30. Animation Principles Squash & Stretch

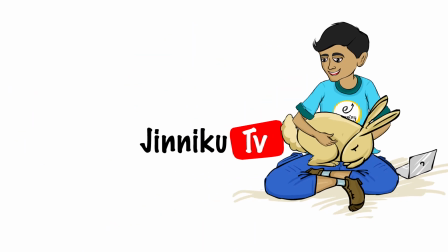(0:02)
Genie and Cuckoo.
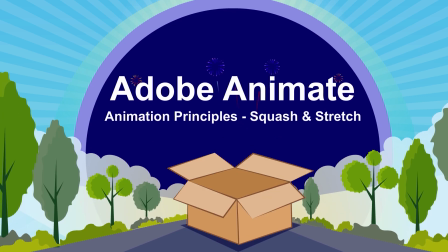(0:04)
Hey everyone, welcome back to Jiniku TV, where we make learning animation simple, fun, and totally doable. That too step by step. If you're just joining us, this is part 2 of our Adobe Animate's beginner series,
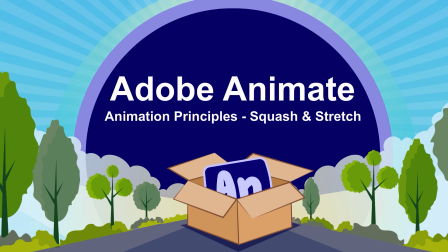(0:19)
focused on the 12 principles of animation, which is the secret sauce behind every great animation that you have ever seen.
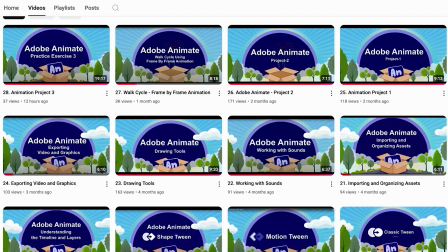(0:28)
We also recommend watching our previous videos in the beginner series for the foundation lessons.
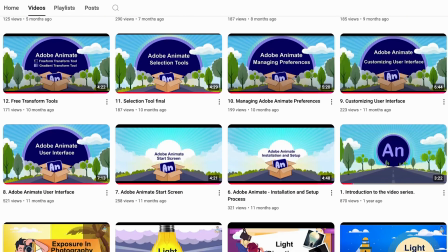(0:34)
If you have been following our video series, welcome back and be excited to share a new lesson in this beginner series.
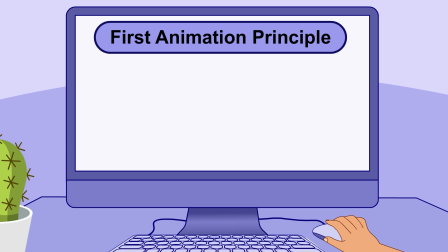(0:43)
Today we are diving into the very first animation principle, squash and stretch.
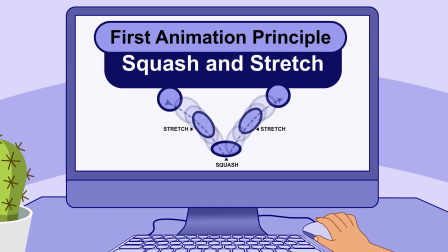(0:49)
But before that, let's do a quick run through of all the 12 animation principles.
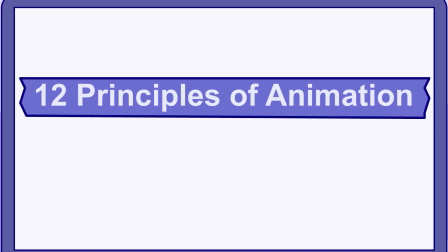(0:55)
Here are the 12 principles of animation. Squash and stretch,
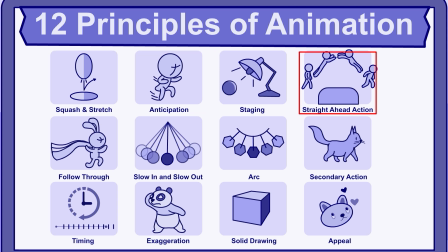(1:02)
anticipation, staging, straight ahead action and pose to pose, follow through and overlapping action, slow in and slow out, arc, secondary action, timing, exaggeration, solid drawing, and finally appeal.
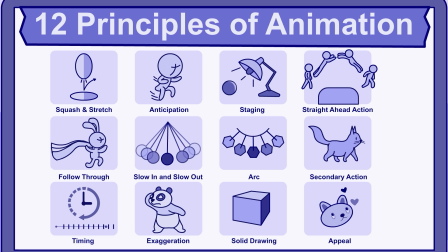(1:20)
In this part 2 mini series, we will break down these 12 animation principles in a way that makes them easy to understand and even easier to apply using Adobe Animate.
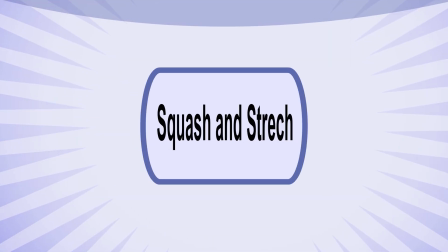(1:36)
Squash and stretch. Squash and stretch is one of the most important animation principles.
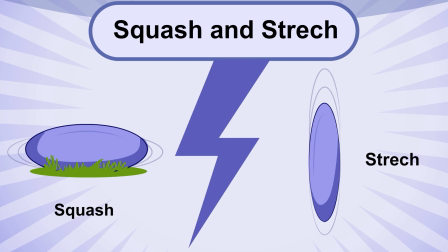(1:43)
It helps us show how flexible or stiff something is based on the material it is made up of and how heavy it feels when it moves.
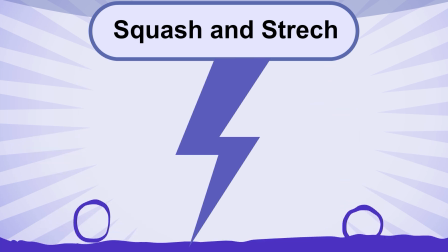(1:52)
In simple terms, it tells us whether a character or object is soft and squishy
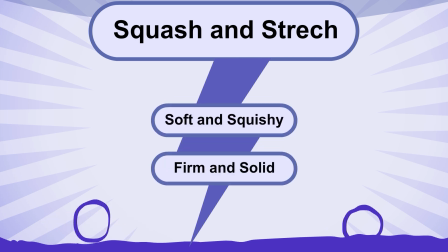(1:59)
or firm and solid when it falls or moves on screen.
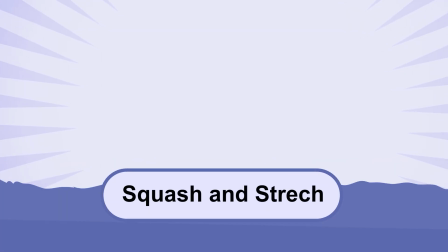(2:04)
Squash and stretch is exactly what it sounds like.
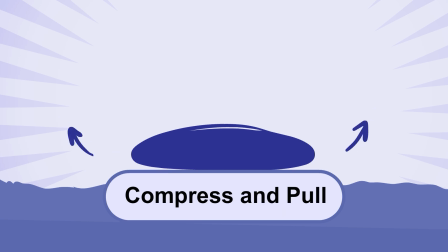(2:08)
Depending on the situation, you are either going to squash, that is compress, or stretch, that is pull the object or character.
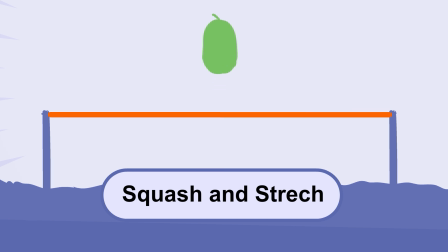(2:17)
Now the amount of squash and stretch the object shows depends on how flexible it is and how heavy it feels. The key thing here is to know when to use it and when not to use it.
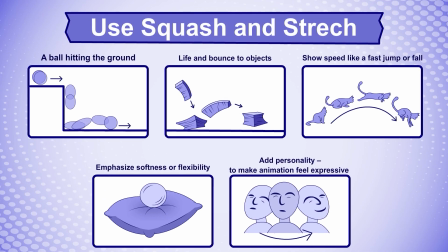(2:31)
Use squash and stretch when you want to show impact, like a ball hitting the ground, or add life and bounce to a character or objects. You can also use this principle to show speed, like a fast jump or fall,
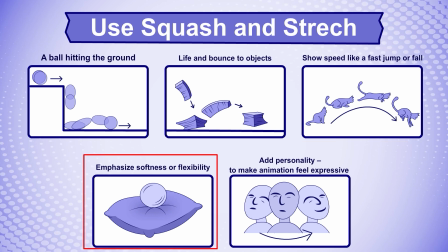(2:46)
or to emphasize softness or flexibility like a jelly or a pillow. This animation principle comes really handy when you want to add personality to make your animation feel fun and expressive.
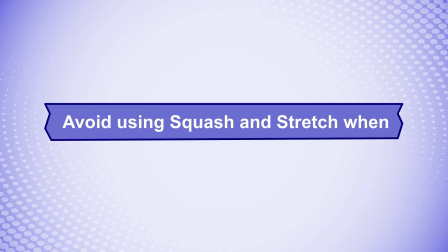(3:01)
There are times when you do not want to apply this principle.
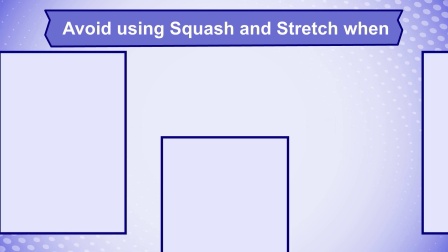(3:06)
Avoid using squash and stretch when the object is hard like a rigid rock, metal box, or a wooden table.
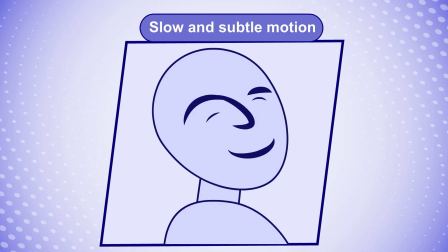(3:14)
When the motion is very slow or subtle like a character standing still or slowly turning their head.
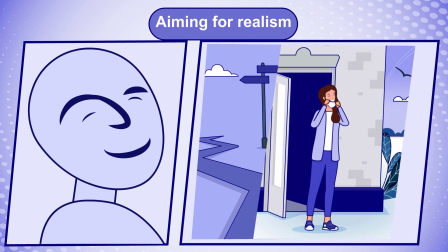(3:21)
Also, squash and stretch may not be the right option for you if you're aiming for realism and
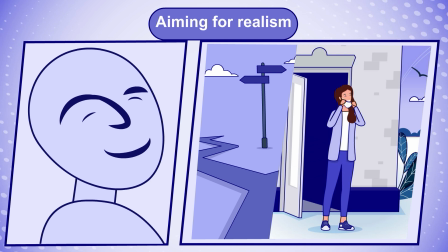(3:28)
exaggeration would look out of place. In general, cartoon-style animation uses more squash and stretch to exaggerate movement and make actions feel more playful and expressive.
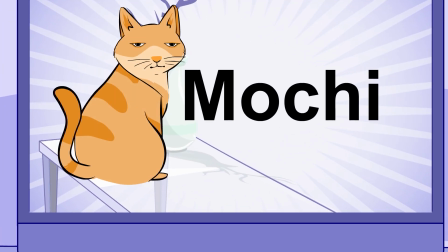(3:42)
Alright, let's put everything we have learned into action with a little help from our animation friend Mochi the cat.
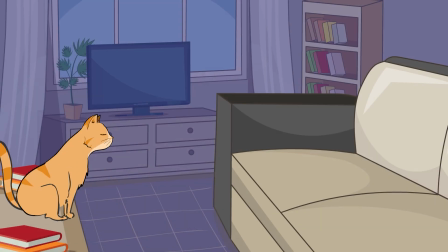(3:52) Meow.
Picture this. Mochi is sitting on a study desk. She spots her favorite nap spot, the big, fluffy sofa across the room. And in classic cat fashion, she decides to jump. Now let's break down that jump using squash and stretch.
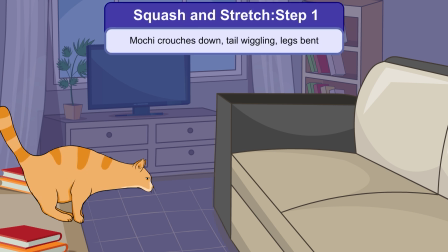(4:11)
Step 1.
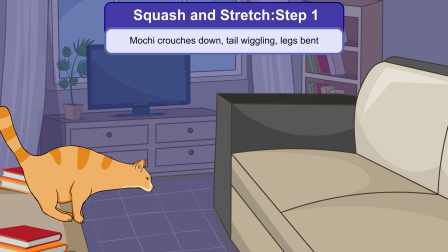(4:12)
The squash before the jump. Before Mochi takes off, she crouches down, tail wiggling, legs bent. This is our first squash. Her body gets lower and wider. It shows preparation, weight, and tension building just before the leap.
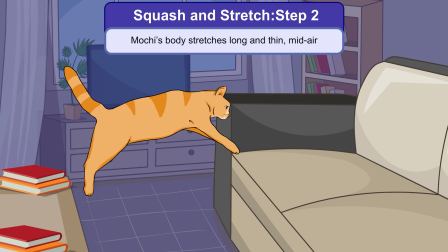(4:31)
Step 2. The stretch mid-air. As she launches off the desk, Mochi's body stretches long and thin. Her back legs push off and her front legs reach forward. This is the stretch. It shows speed, direction, and momentum.
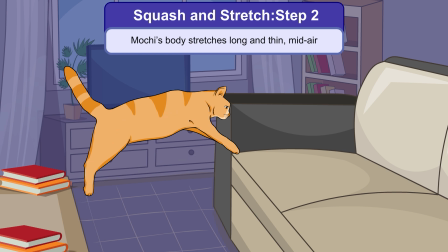(4:49)
It tells us that Mochi is in mid-air and moving fast. Step 3.
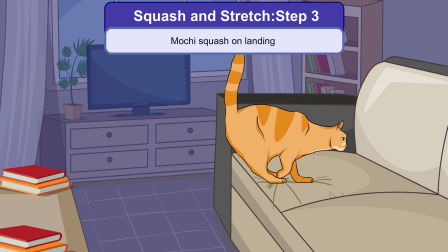(4:55)
The squash on landing. She lands softly on the sofa and you will notice a second squash. her body compresses as she hits the cushion, absorbing the impact. This shows that the sofa is soft and Mochi is light but flexible.
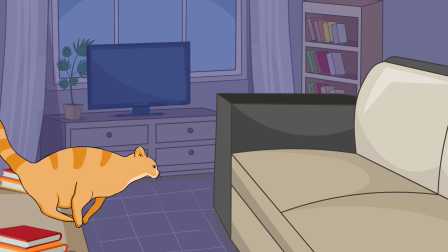(5:13)
And just like that, she curls up and starts napping.
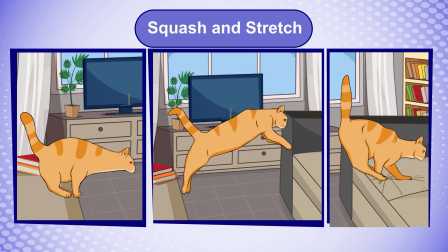(5:17)
So in just one motion, a cat jumping, we use squash and stretch 3 times.
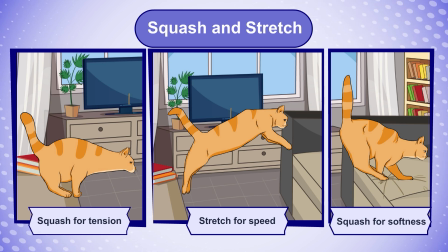(5:25)
Before the jump, that is squash for tension, in the air, stretch for speed, and when landing, squash for softness. This one principle made the movement look natural, expressive, and full of life.
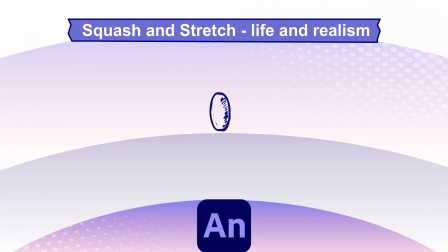(5:41)
So here's your quick recap. Squash and stretch gives your animation life and realism.
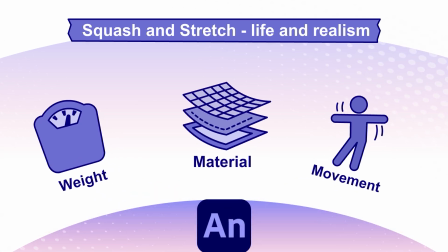(5:48)
It helps show weight, material, and movement. And it is super easy to apply this principle in Adobe Animate using the free transform tool and simple keyframes.
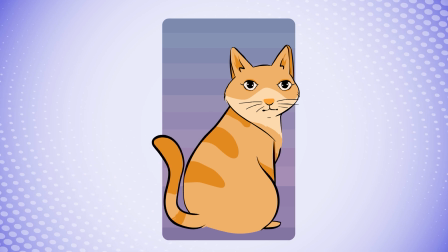(6:00)
Try this out with your own character. It does not have to be a cat. A frog, a jelly bean, or even a superhero would work.
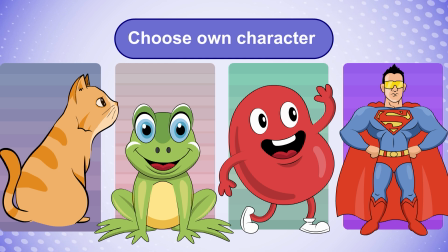(6:09)
The idea is to feel the weight, the flexibility, and the energy of the motion.
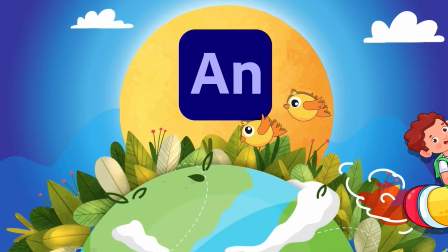(6:15)
If you enjoyed this, don't forget to give this video a thumbs up,
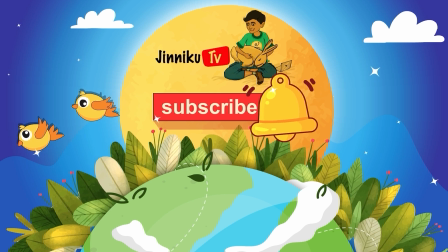(6:19)
share it with your fellow animator, and hit that subscribe button so you don't miss the next video.
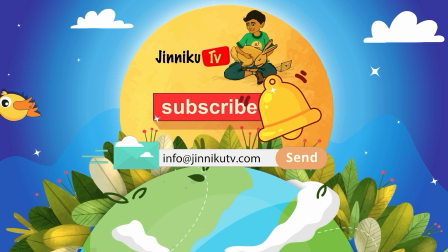(6:26)
Until then, keep animating, keep having fun. See you in the next one, only on Jinuku TV.